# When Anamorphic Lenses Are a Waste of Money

Anamorphic lenses are incredible. They're beautiful, they're cinematic, and they're expensive. But sometimes, they're a complete waste of money. And on this shoot, let me tell you why. Here, let's get into it.
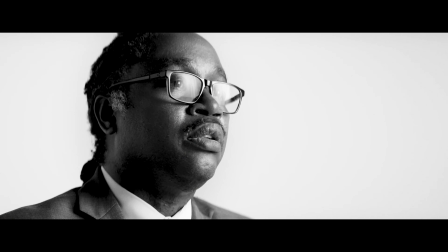(0:13)
A few years ago, I shot in a Whiteside studio using some of the most expensive and yet beautiful anamorphic lenses in the world.
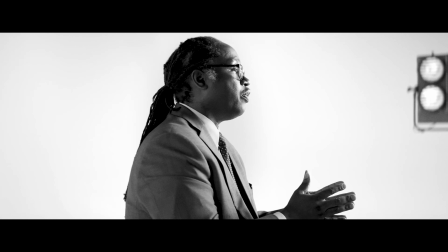(0:21)
But you couldn't see a single benefit. And here's why. First, some coffee. The Roastery Casey Kingdom blend. Glue this? Where did they glue this? Today's sponsor of the video is Horizon Cine Lenses. It's a camera and lens rental house out in St. Louis. You should check them out. Type in horizoncineglass.com and you'll get there. You see, anamorphic lenses are a tool. Depending on where you're shooting, they do offer you a cinematic look. Anamorphic lenses are known for their oval bokeh, for their horizontal flares, many of them with their character distortions. I'm on a 15mm lens right now, and so it's very distorted on these edges. Anamorphic lenses love depth, they love layers. They take a frame, compress it, and they allow you to get closer to a subject,
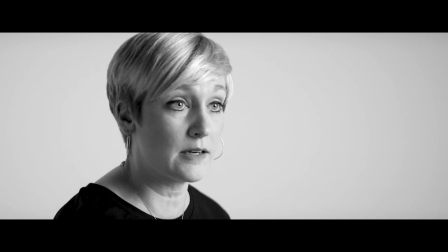(1:14)
but yet still maintain a wider atmosphere so that an audience can see and understand where they are in a scene. Anamorphic lenses, when used right, can definitely add value to your shoots. And in this exact example, it did not add any value. In fact, it was the most expensive thing on the rental list and something that I think we intended to do and get the most out of, but unfortunately, just based on where we were shooting and how things have changed in the frame, we weren't able to really reap any of the benefits. You see, we were shooting in a Whiteside studio on white walls that we evenly lit,
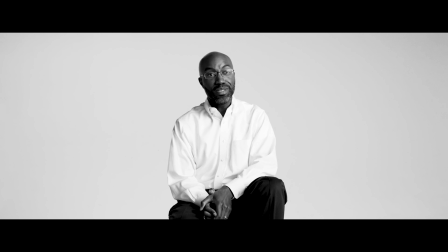(1:50)
doing interview subjects with 3 cameras. Because the lenses were so expensive, we had to go with some Blackmagic Ursa Mini
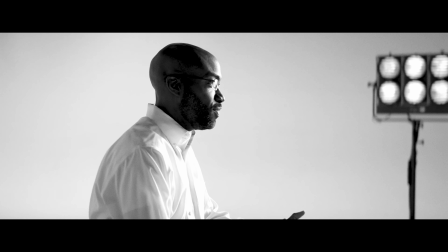(1:59)
4.6K Pro cameras paired with a full set of anamorphic lenses where we were getting a master medium, kind of an insert
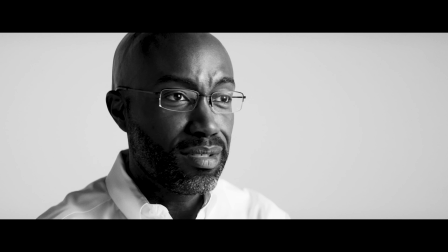(2:07)
close-up where we even jumped in with diopters to follow some of this action,
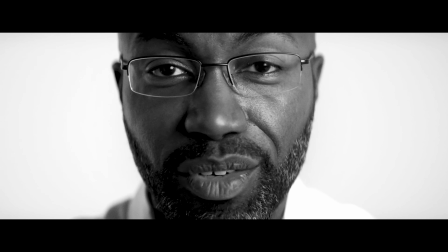(2:12)
and then just a kind of profile, side profile shot just to keep some interest. And that's where we were able to at least convince the clients to sneak in some
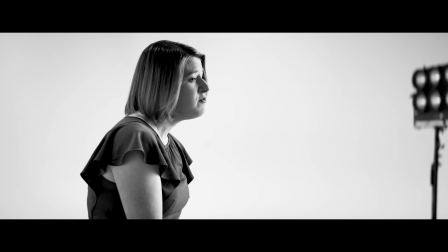(2:22)
practical lamps into the frame using a 9x light, dimmed way down to try to give some character and some hint.
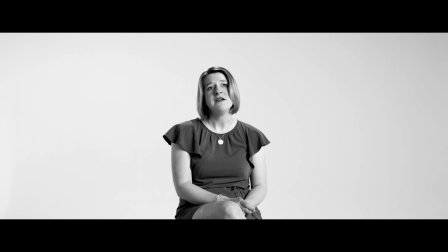(2:28)
Where I think one of the original topics for this shoot was we were gonna have a lot more practicals
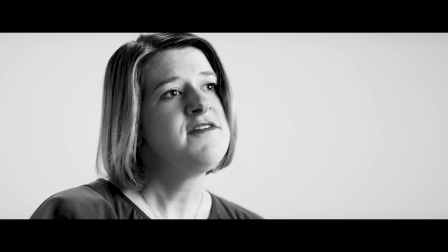(2:33)
in the frame to just kind of break it up and make it give something the anamorphic lenses can react to.
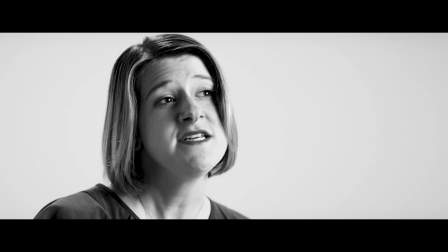(2:38)
We ended up going with a clean Whiteside. You've seen anamorphic lenses without you even knowing you've been seeing it. It's shot most of your favorite movies, many of your favorite movies. It does give you, I guess one of the easiest ways to think about it for anyone who doesn't know, it's when you look at a movie and you see the black bars on top and bottom. That's one of the quick ways to know about it, but here's a few more. So the director saw one of my projects and said, I want that.
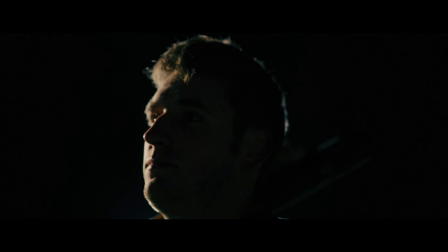(3:04)
We had this shoot coming up and I love the way that looks. What'd you shoot those on? I said, well, we shot those on Area Master Anamorphics.
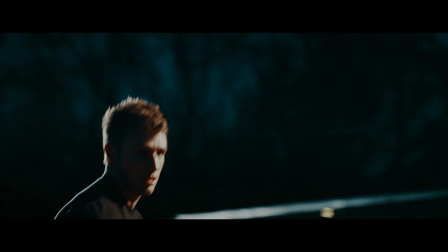(3:12)
And they're great lenses, they're tack sharp, they open up to a T19. They're easy to use, they're relatively compact. But to my surprise, shooting anamorphic lenses on a Whiteside studio with nothing in frame doesn't really give you too much.
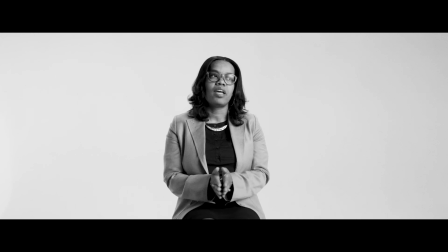(3:26)
I will say the close-ups when you brought the camera in and you're able to use diopter, or potentially,
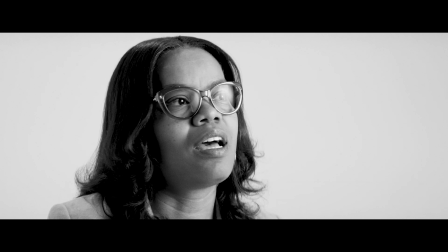(3:33)
I'm not sure if the close focus was good enough without a diopter, but you were able to get a visual look that a spherical lens just doesn't give you.
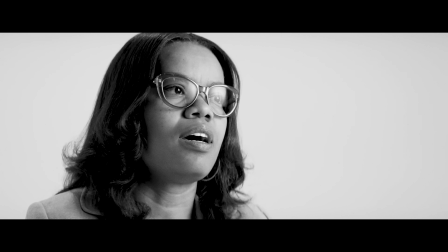(3:41)
And that's a look where you get more environment with an anamorphic lens. It's been said that you can use spherical lenses and just put the aspect ratio bars, the top black bars on top and bottom, also relatively known as the 2:39:1 aspect ratio look that most anamorphic lenses give you. Many of them give 2:1, and many of them give a bunch of different ratios in between.